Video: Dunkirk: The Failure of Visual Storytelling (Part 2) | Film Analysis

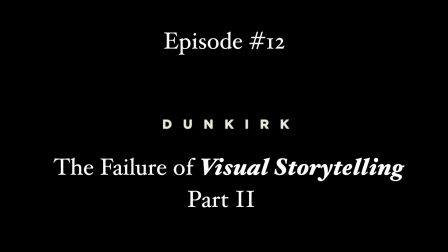I was looking at the cinema of Alfred Hitchcock. Hitchcock, obviously. This is Alfred Hitchcock speaking.
We might have ended the last video with this quote from Hitchcock.
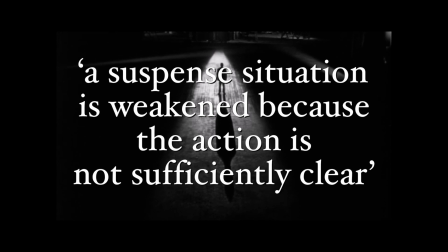A suspense sequence is weakened because the action is not sufficiently clear. But he has much more to say on the subject of clarity.
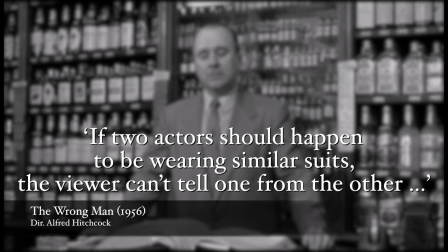For example, if two actors should happen to be wearing similar suits, the viewer can't tell one from the other.
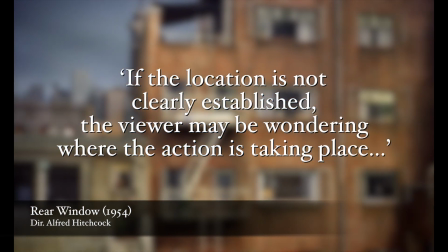If a location is not clearly established, the viewer may be wondering where the action is taking place.
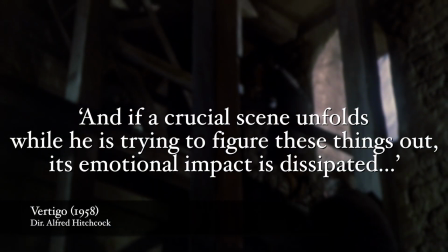And if a crucial scene unfolds while he is trying to figure these things out, its emotional impact is dissipated. So it's important to be explicit, to clarify constantly. But clarify, Christopher Nolan does not.
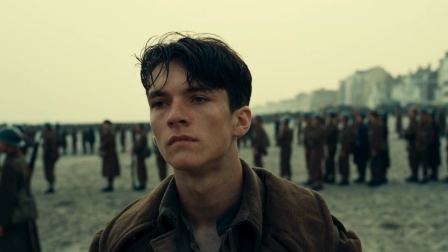Just look at the way he establishes one of his key locations in the film.
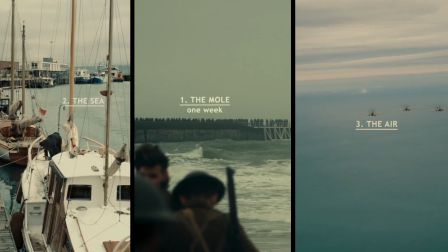Even though the film is split into 3 distinct strands, these are not evenly weighted and the mole is given the most screen time.
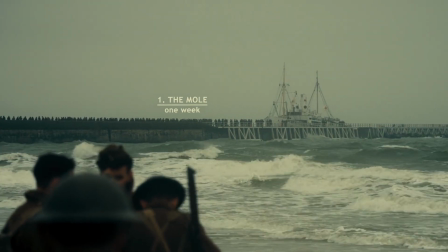So how it is set up is important, and with that in mind, what do these shots actually tell us?
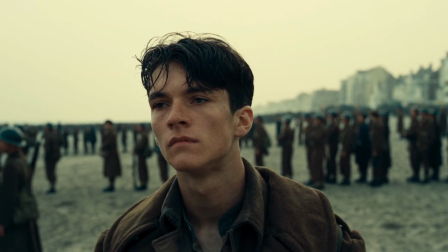The mole is introduced as both a location and a goal,
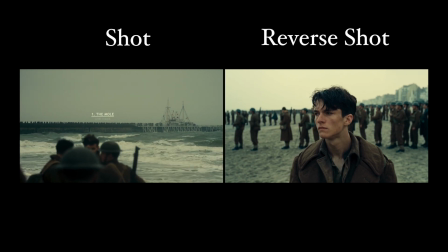with a shot reverse shot from Tommy's point of view, and that sets up what it is, but not where it is.
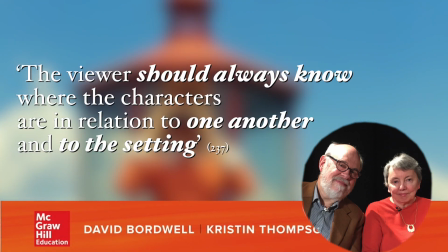And as Baldwin and Thompson say in film art, the viewer should always know where the characters are in relation to one another and to the setting.
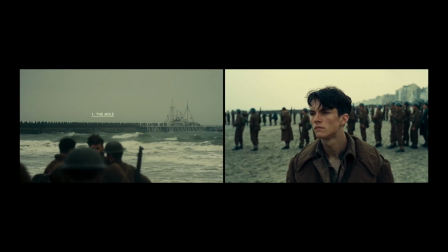But here we're given no sense of location or geography. We don't know where Tommy is in relation to the mole.
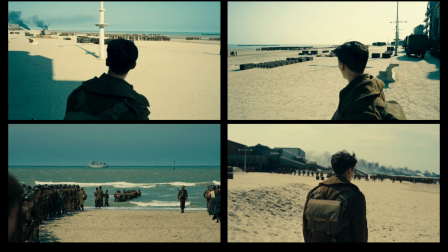None of the shots leading up to this exchange tell us, except to say that they are nowhere near.
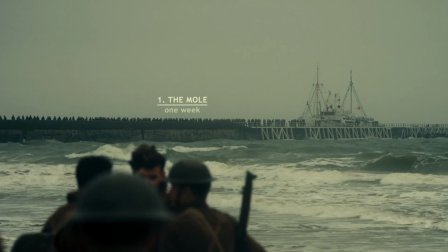And this becomes problematic when you consider that this shot is a close one, as that gives the impression that the structure is actually quite near.
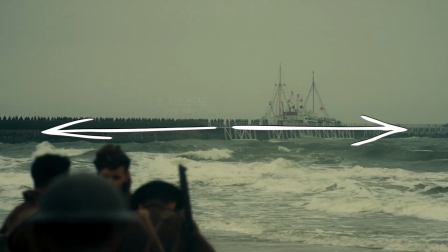Its size in the frame, when taken in conjunction with the soldiers dirty in the shot in the corner,
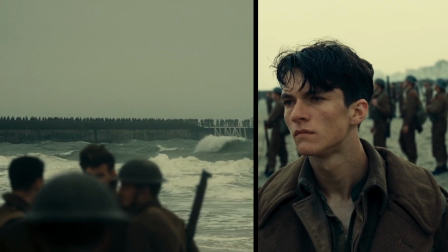who are all in relative proportion to Tommy, implies that all 3 elements are within reasonable distance of each other.
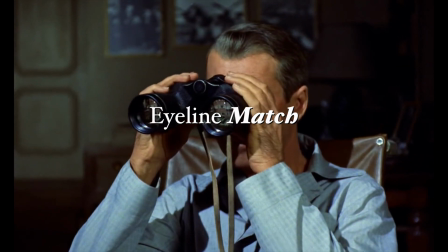We get this impression because of the nature of the eyeline match, which is at its core a simple idea but a powerful one,
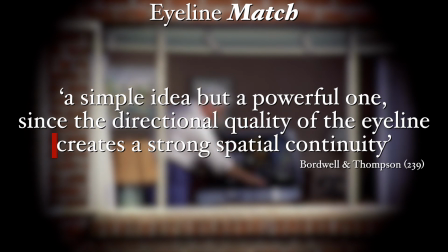since the directional quality of the eyeline creates a strong spatial continuity.
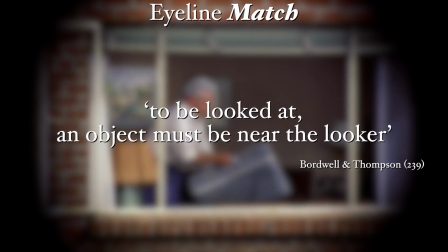And that makes sense because to be looked at, an object must be near the looker.
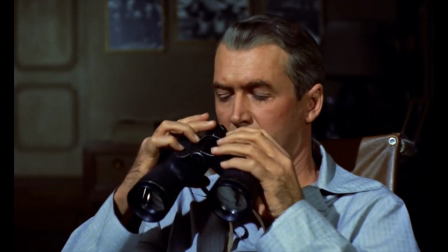So the size of an object in a POV has to be proportional to the distance between it and the looker,
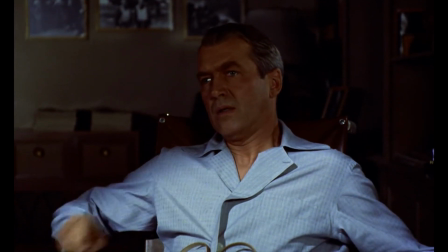unless we're given a clear reason why it would be bigger, such as in this scene from Rear Window,
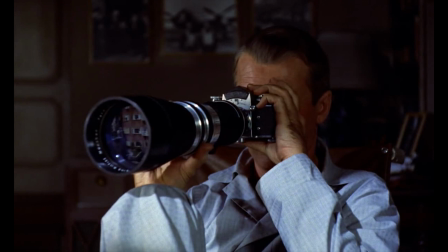wherein Jeff has to change the size of his lens to get a closer look at Thorwald. But that is not what is happening in this shot.
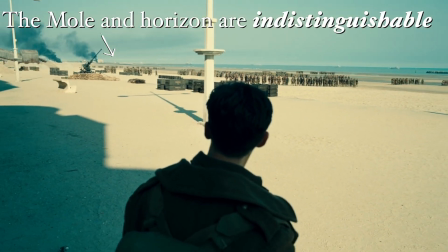As we've previously seen, the mole has already been shown to be indistinguishable from the horizon when Tommy lands on the beach.
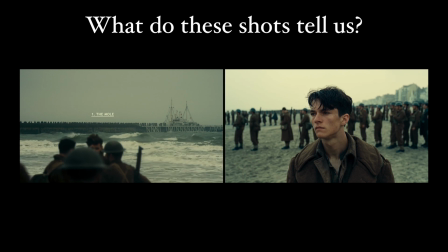So when I asked, what do these shots tell us? This shot is actually deliberately giving us misinformation.
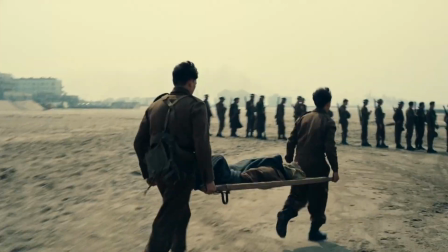And this is a problem because the suspense of the sequence that follows is entirely dependent upon the distance between Tommy and the mole.
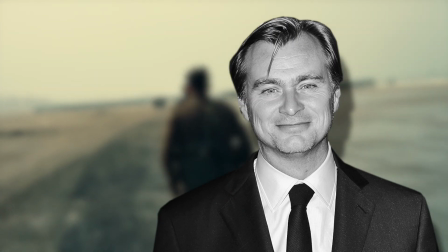Getting from A to B, can they find a way off this beach alive? We know what the motivation is.
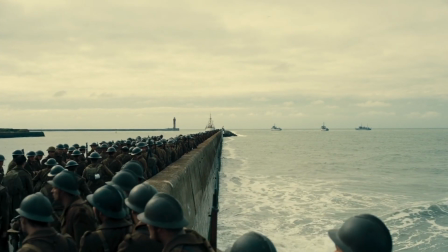The boat is about to leave. This horn blast cues us into that, which is visual storytelling, right?
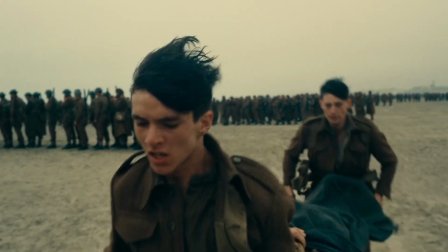But glibness aside, this scenario is a prototypical example of Nolan's vision for the film.
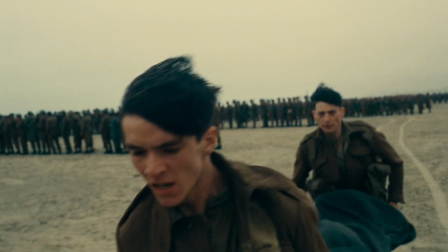Because Dunkirk is a great ticking clock story. But the imperative behind it is lost because the distance they have to run has never clearly been established.
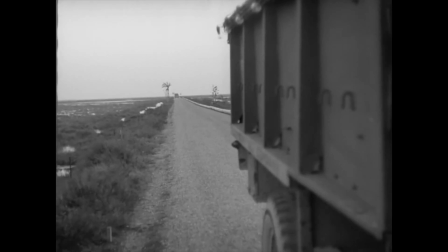What would provide that information would be a shot of the 2 objects in frame together at the same time, so then we could gauge a distance.
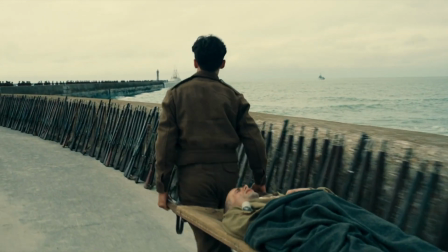And we do get one, but only after they've already arrived at the mole, so when it is narratively redundant.
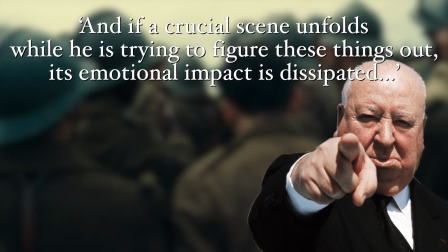As Hitchcock said, if a crucial scene unfolds while the audience is trying to figure these things out, its emotional impact is dissipated.
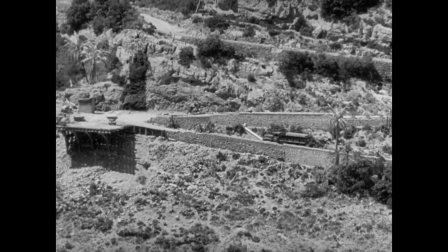What would be helpful would be a shot that put all the relevant information into context, like an aerial shot or a bird's eye point of view.
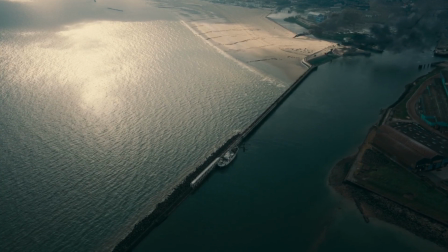Exactly like this one, except one that didn't come 26 minutes into the film,
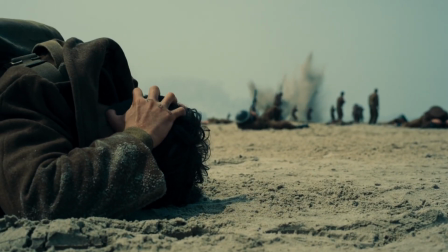after the structure had already been set up, after the first bombing raid, and after Tommy had already made his way onto the mole and then gotten off again.
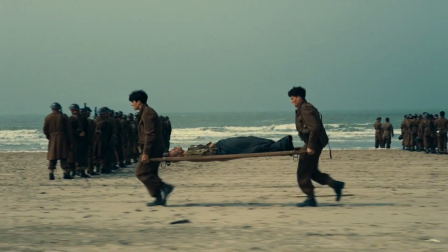This sequence with Tommy is particularly troublesome when you compare it to this scene on the boat, the Moonstone.
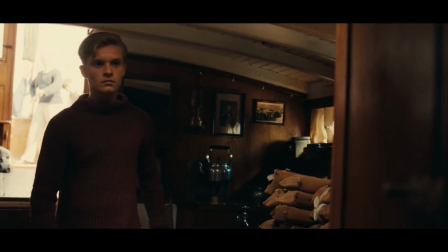This shot uses all 3 fields of depth, with an active middle and foreground, and a dormant background that is activated when the shot reframes,
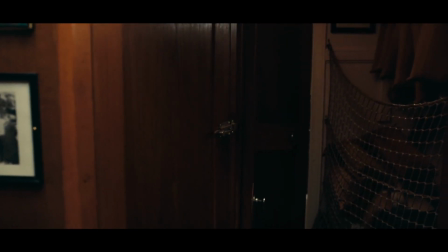which pushes the foreground into its own single, but brings the characters in the back into the drama.
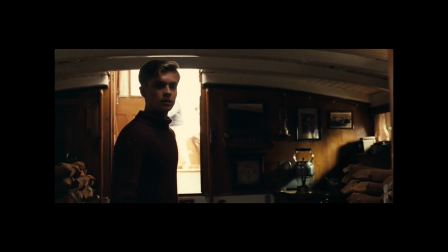And it does that with these 2 shots.
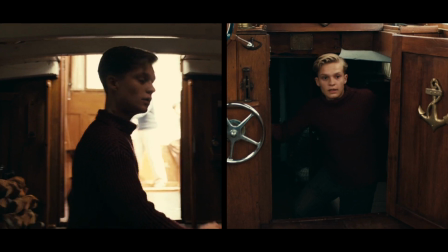But they also serve to reaffirm the spatial relationship between the entrance to the hull and the interior of the wheelhouse.
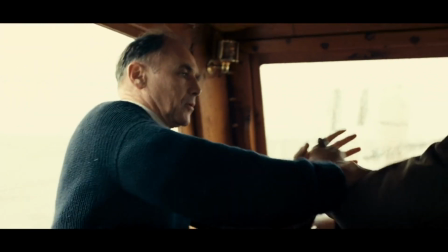So later on in the film, when Useless George falls down the stairs,
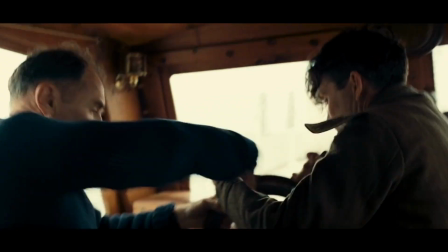we don't actually need to see him fall because the space was established earlier and we know where he's gone.
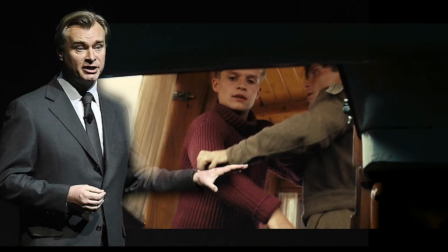And this is what is so frustrating. Nolan can show us a drama that takes place in a visually cohesive space, but he picks and chooses when he does that. and that is to the detriment of the suspense he's trying to build.
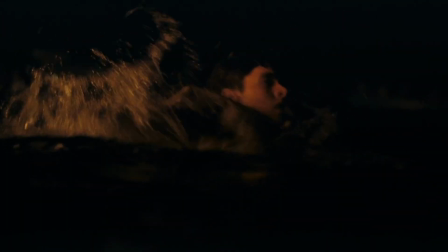But it's not just location.
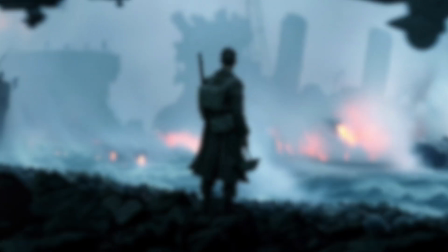The suspense is also undermined by the film's approach to character, which despite the largely positive reception, was one of the more prominent criticisms it received.
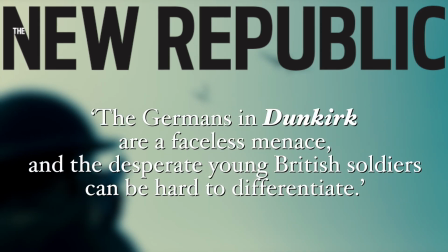For example, Christian Lawrenson of the New Republic pointed out that the Germans in Dunkirk are a faceless menace,
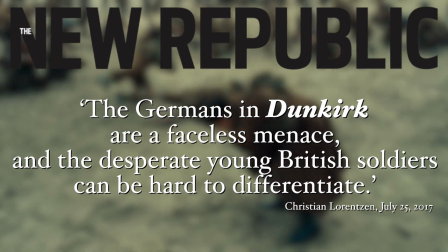and the desperate young British soldiers can be hard to differentiate.
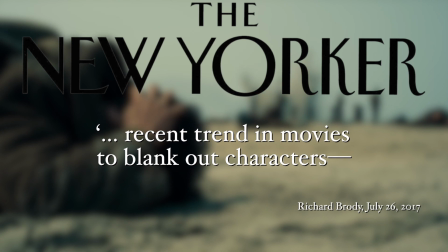Whilst Richard Brody complained in the New Yorker that Dunkirk was part of a recent trend in movies to blank out characters,
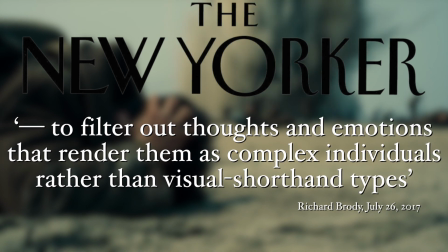to filter out the thoughts and emotions that render them as complex individuals, rather than visual shorthand types.
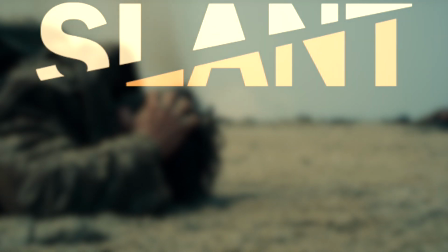Slant.com was more ambivalent, initially praising this approach, saying,
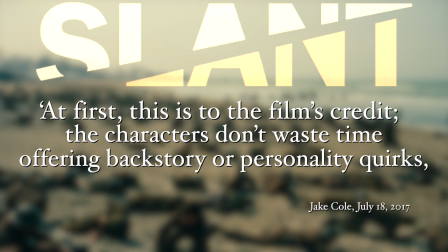at first this is to the film's credit, the characters don't waste time offering backstory or personality quirks, as they're too focused on the immediacy of survival.
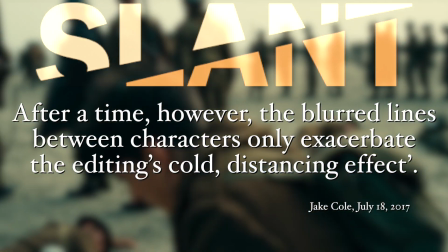After a time, however, the blurred lines between characters only exacerbate the editing's cold, distancing effect.
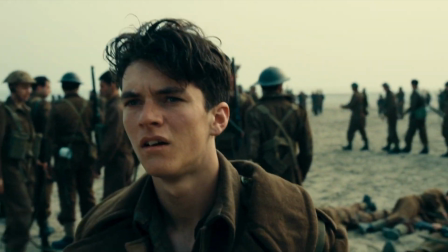The focus of all of these criticisms was on Dunkirk's rejection of the idea
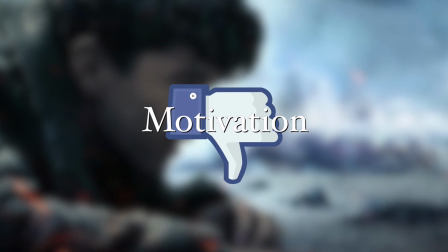that the motivation behind character behaviour should be informed by backstory.
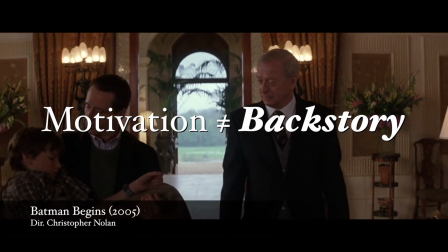Why do we fall, Bruce? So we can learn to pick ourselves up. I wanted to save Gotham.
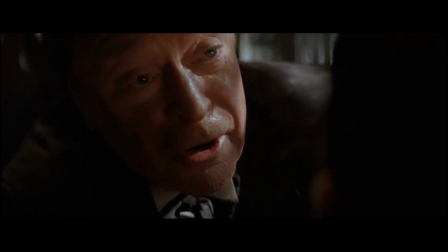I failed. Why do we fall, sir?
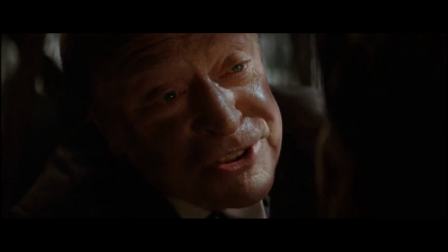So that we can learn to pick ourselves up.
And obviously this was part of Nolan's plan.
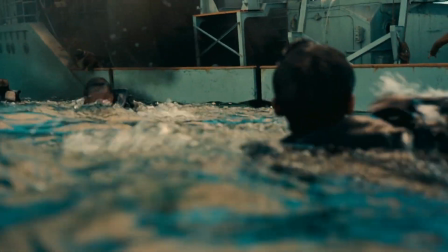It's not about backstory. It's about in the moment. It's about meeting people right then and there.
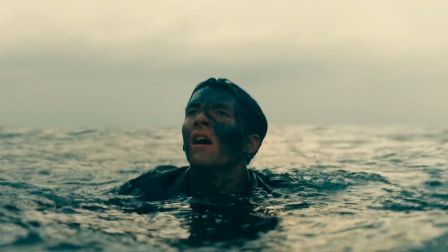And of course, backstory is not an essential element. Just look at one of Dunkirk's major influences, Those wages of fear,
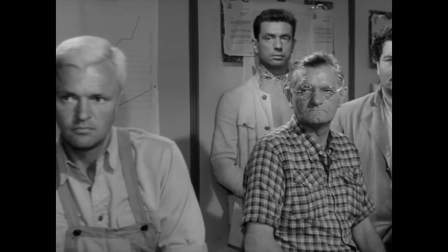which is about a group of desperate men who take on a ridiculously dangerous job in order to get enough money to leave the dead-end town they're stranded in.
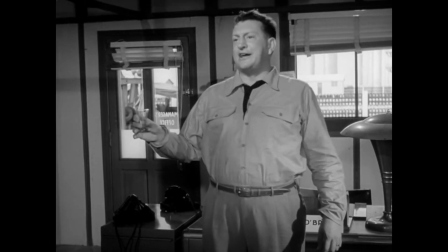It's a real tough job. I've got to get a ton of nitroglycerin to Derrick 16.
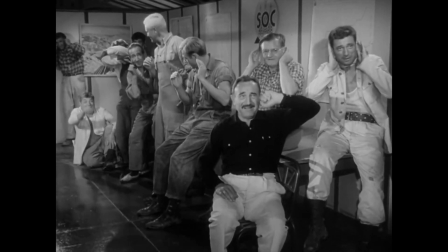Oh my goodness!
The film gives us plenty of motivation, but we're never told why these men are stuck there in the first place.
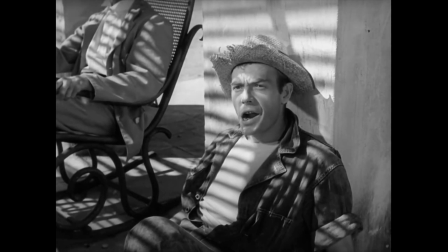And that's because we don't need to know. So there are clearly similarities with Dunkirk here. But the problem with this approach in Nolan's film is simply one of poor execution.
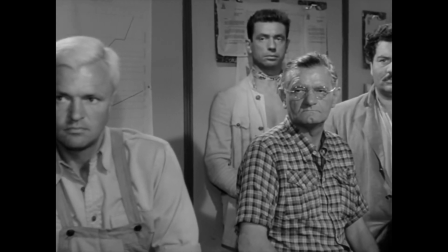In The Wages of Fear, for example, the characters are clearly distinct. Just consider how different these men look from one another.
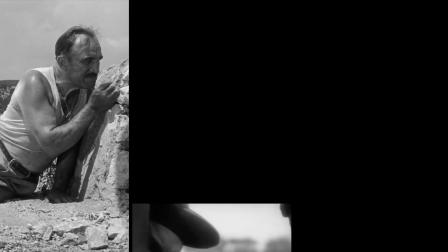In Dunkirk, that is not the case, and that's the problem. Each of Clouseau's protagonists are clearly individuated.
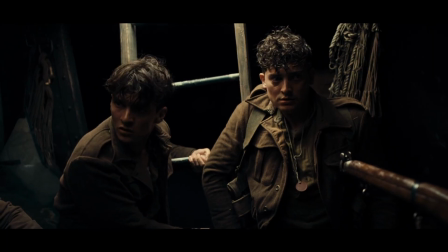Nolan's are not.
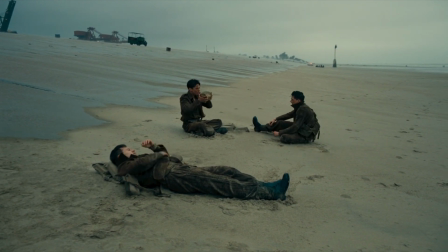This lack of individuality may well be intentional, but as the critic Matt Zoller points out in his otherwise admiring review,
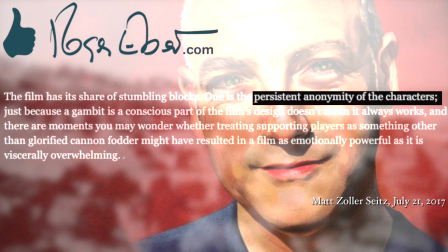the persistent anonymity of the characters is one of the film's stumbling blocks,
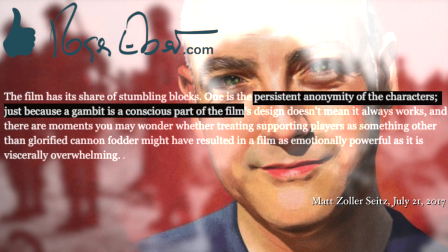and that just because a gambit is a conscious part of the film's design doesn't mean it always works.
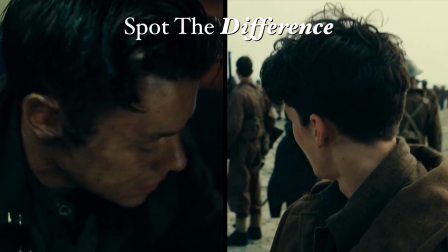And this confusion is wholly visual. None of the characters are individuated enough to be able to tell them apart at a glance,
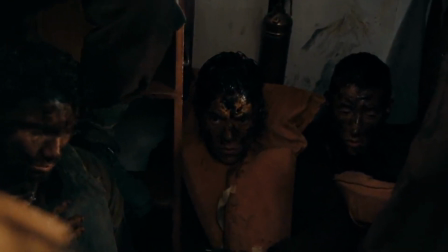because Nolan fails to give us the visual cues to be able to individuate them.
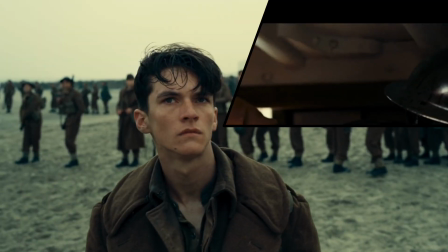This is not a problem when the camera is locked to one character, like it is with Tommy on the beach at the beginning,
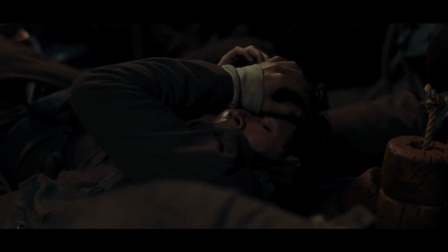but when the film is dark, as it often is, and it cuts between various characters,
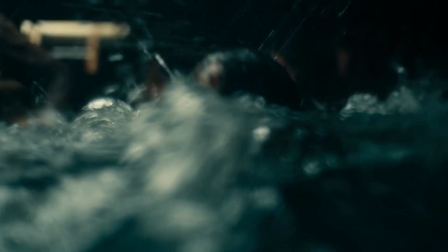it can become difficult to differentiate them, especially when the images are unclear and indistinct, such as any scene that involves soldiers in water.
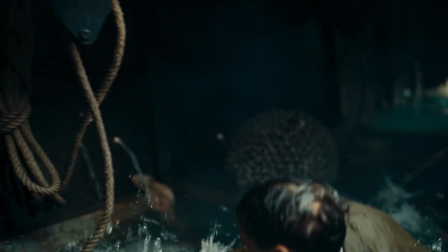And because it's difficult to tell the characters apart, it can be challenging to follow the action.